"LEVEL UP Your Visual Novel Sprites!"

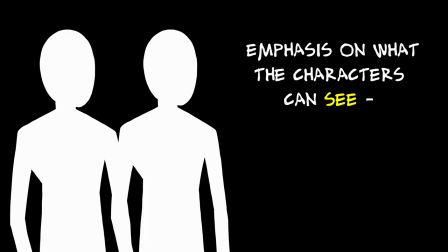[8:18]
But if we put more space in the direction they're facing or moving towards, then you're emphasizing what the characters can see,
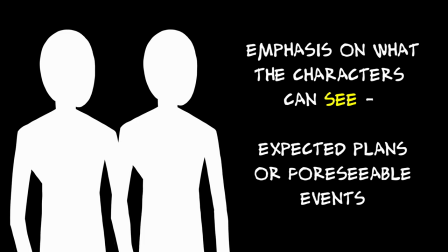[8:24]
some sort of planned foreseeable events or things off screen that the characters are aware of.
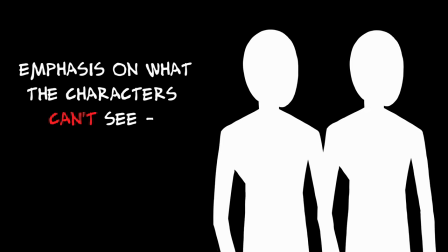[8:30]
But with more space behind the characters, then the emphasis is on what the characters can't or won't see.
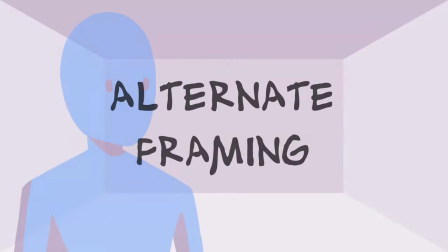[8:36]
This sort of shot is used to give a sense of foreboding. Maybe we want to frame things other than a character's face.
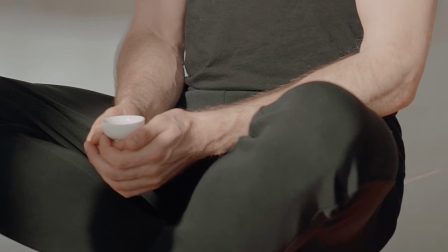[8:43]
By framing other elements of a character's sprite,
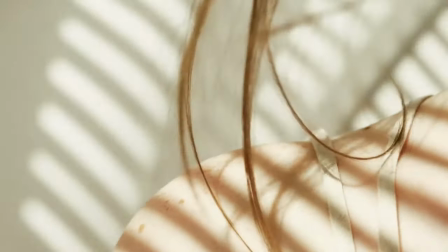[8:45]
we can let them communicate with some nonverbal body language or make it harder to scrutinize a character's intentions by focusing on a non-communicative pose.
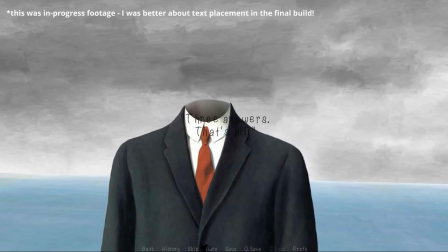[8:54]
I made a short visual novel that really explored the options I had available just with
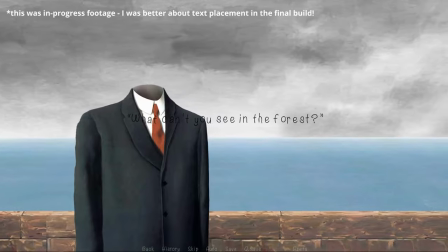[8:59]
film framing and you'd be surprised how much emotion you can get out of a faceless character this way.
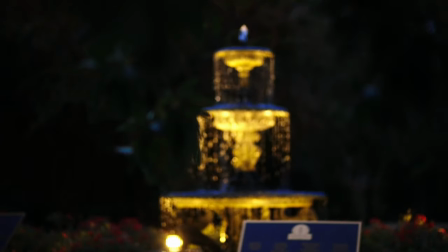[9:05]
Lighting and lens adjustments. Theater lighting is a thing, but because of the sheer diversity of capture methods using lenses, I really want to emphasize how much game cameras manipulate lighting and images.
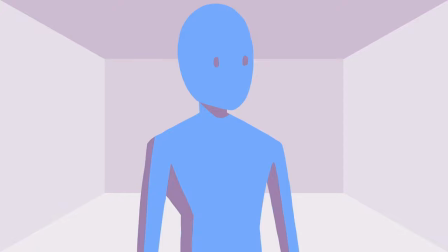[9:15]
For instance, blur can be a good way to suggest that a player's vision is being affected by blurring the contents of the screen, but you could also blur certain objects more than others to suggest film focus.
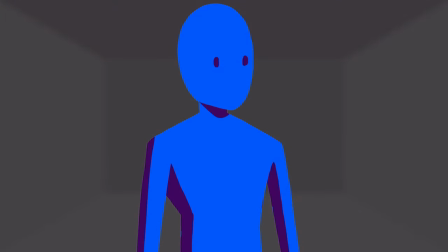[9:27]
Add that along with various lighting adjustments and that can give a very tonally different intention to that effect.
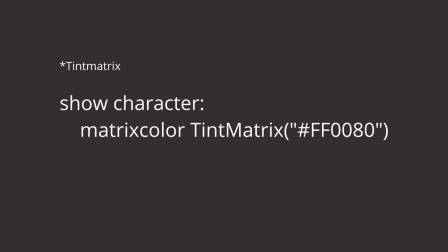[9:33]
In RenPy,
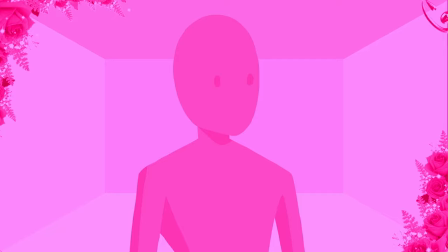[9:33]
you can use tint color to apply a rose-colored overlay on the screen and we can adjust the brightness and contrast to make the camera lighter and brighter.
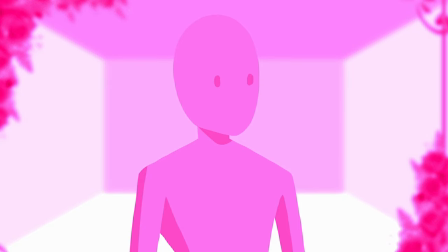[9:42]
If we blur the foreground and background images more than the character in the mid-ground, now it looks like you're falling in love with the character.
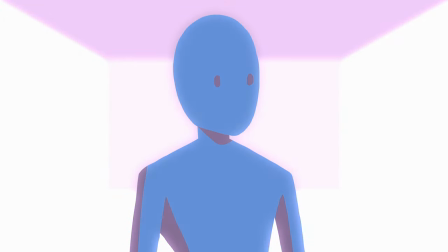[9:49]
Or we can turn up the brightness of the background, cut the brightness of the character down to black, and blur them slightly.
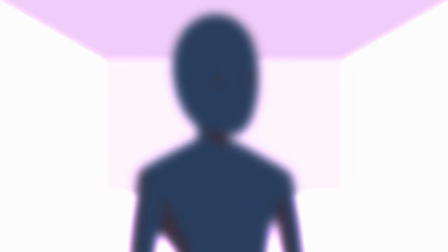[9:55]
And now you've just woken up and it's too bright to see everything clearly.
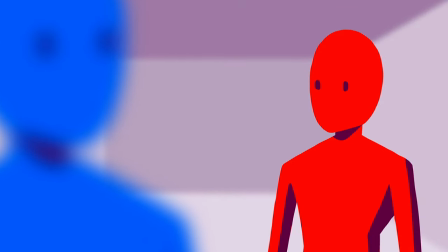[9:59]
It would take me all day to go over the different combinations of effects and lighting available to you, and I went over most of them in my Ren Pai Action Editor video, but honestly just Just watch a lot of movies and try to imagine how to replicate interesting shots in engine. It will come in handy. Camera edge.
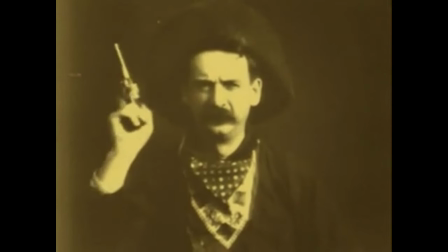[10:15]
Cameras come in different aspect ratios, but filmmakers have been using a variety of custom frames to change the tone of the shot.
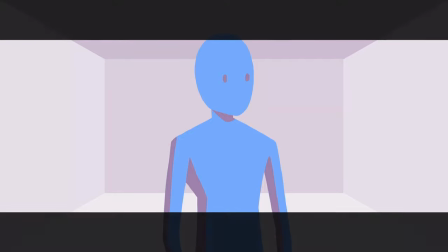[10:22]
Narrow the edges down for a more cinematic aspect ratio, or use an iris to focus in on one character or object on screen.
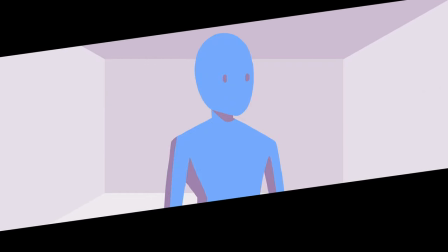[10:30]
An angled frame can give the scene more energy, or you can make a character feel trapped with a tight frame.
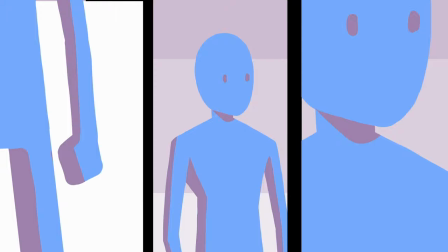[10:35]
Or you can go French New Wave and show multiple aspects of your same character sprite separated from one another.
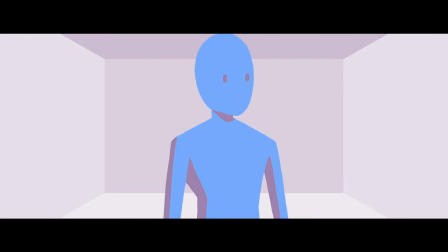[10:42]
More contemporary movies have been using a trick where they'll create a thinner aspect ratio, but when they want something to pop, they'll make it break through that frame.
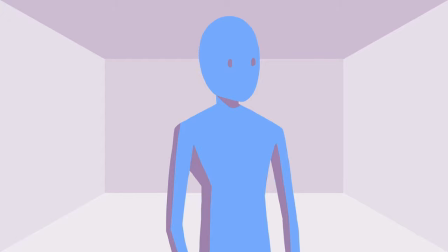[10:50]
And of course, comic books are the champs of this sort of stuff. Fit your characters inside a burst effect, inside of a thought balloon, or make your frames into a spotlight on your characters.
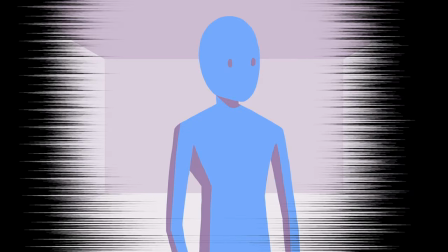[11:00]
Just tons of different ways that you can frame your characters. And finally, cuts, transitions, and pacing.
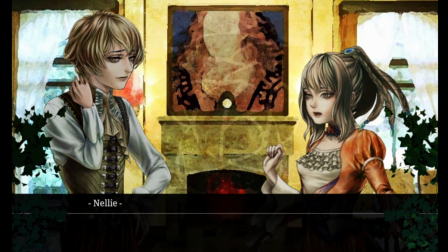[11:07]
The default transition from pose to pose in visual novels seems to be the fade in fade out, which is fine.
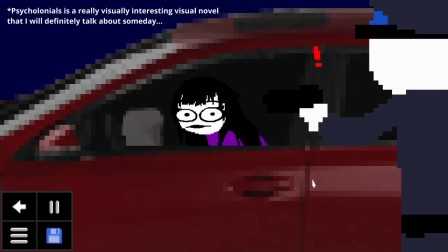[11:14]
But when we're manipulating our sprite with code in all these different ways,
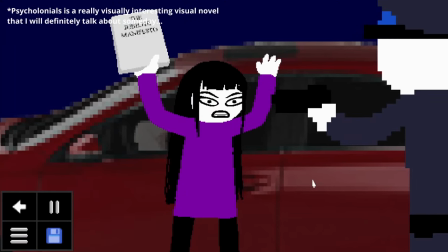[11:18]
we have some really interesting possibilities for how we can transition from pose to pose that we'll want to consider instead.
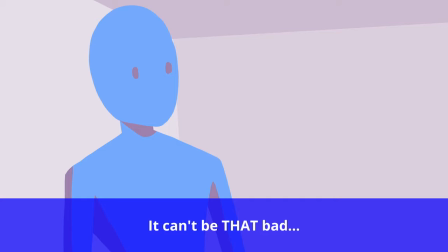[11:25]
Like a simple cut. This This associates a particular shot with a particular dialogue and gives us a lot of control about the context this dialogue can be seen in.
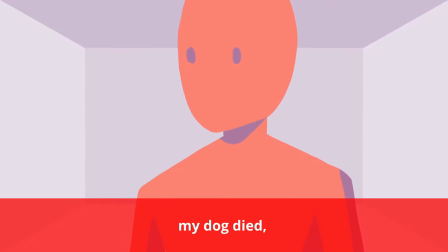[11:33]
On the other hand, a pan transition, transitioning from one shot to the other over time,
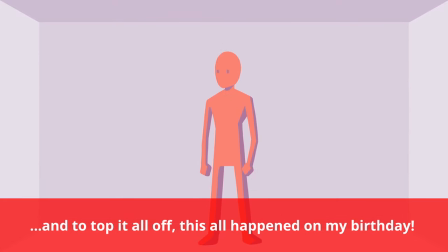[11:38]
can be used over multiple dialogue segments for one movement, which can help give the sense that the dynamics of the scene are changing over time.
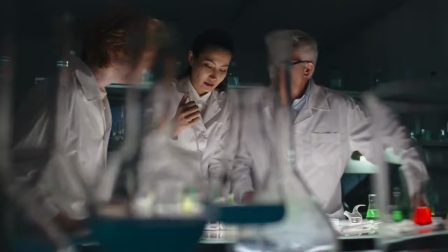[11:47]
Test how the pacing of your visual novel changes with these different types of shots,
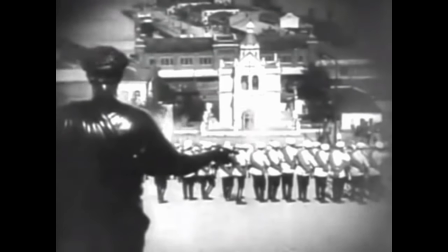[11:52]
and again, it's worth looking back at films to see how directors have used these techniques to effectively tell their stories. The benefit to all these different techniques is that you can show instead of just tell your story. For instance, let's have a simple benign dialogue between two characters.
Did you buy some shoes?
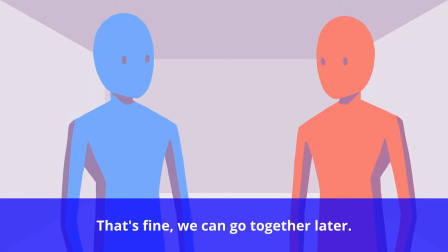[12:11] No, I forgot. That's fine, we can go together later.
Super simple, straightforward. But now let's retell that story with a few stylistic flourishes.
Did you buy some shoes?
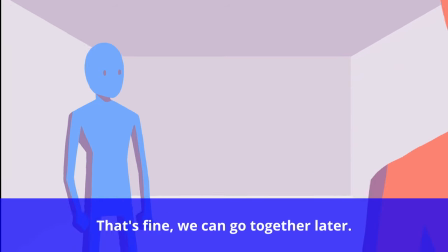[12:23] No, I forgot. That's fine, we can go together later.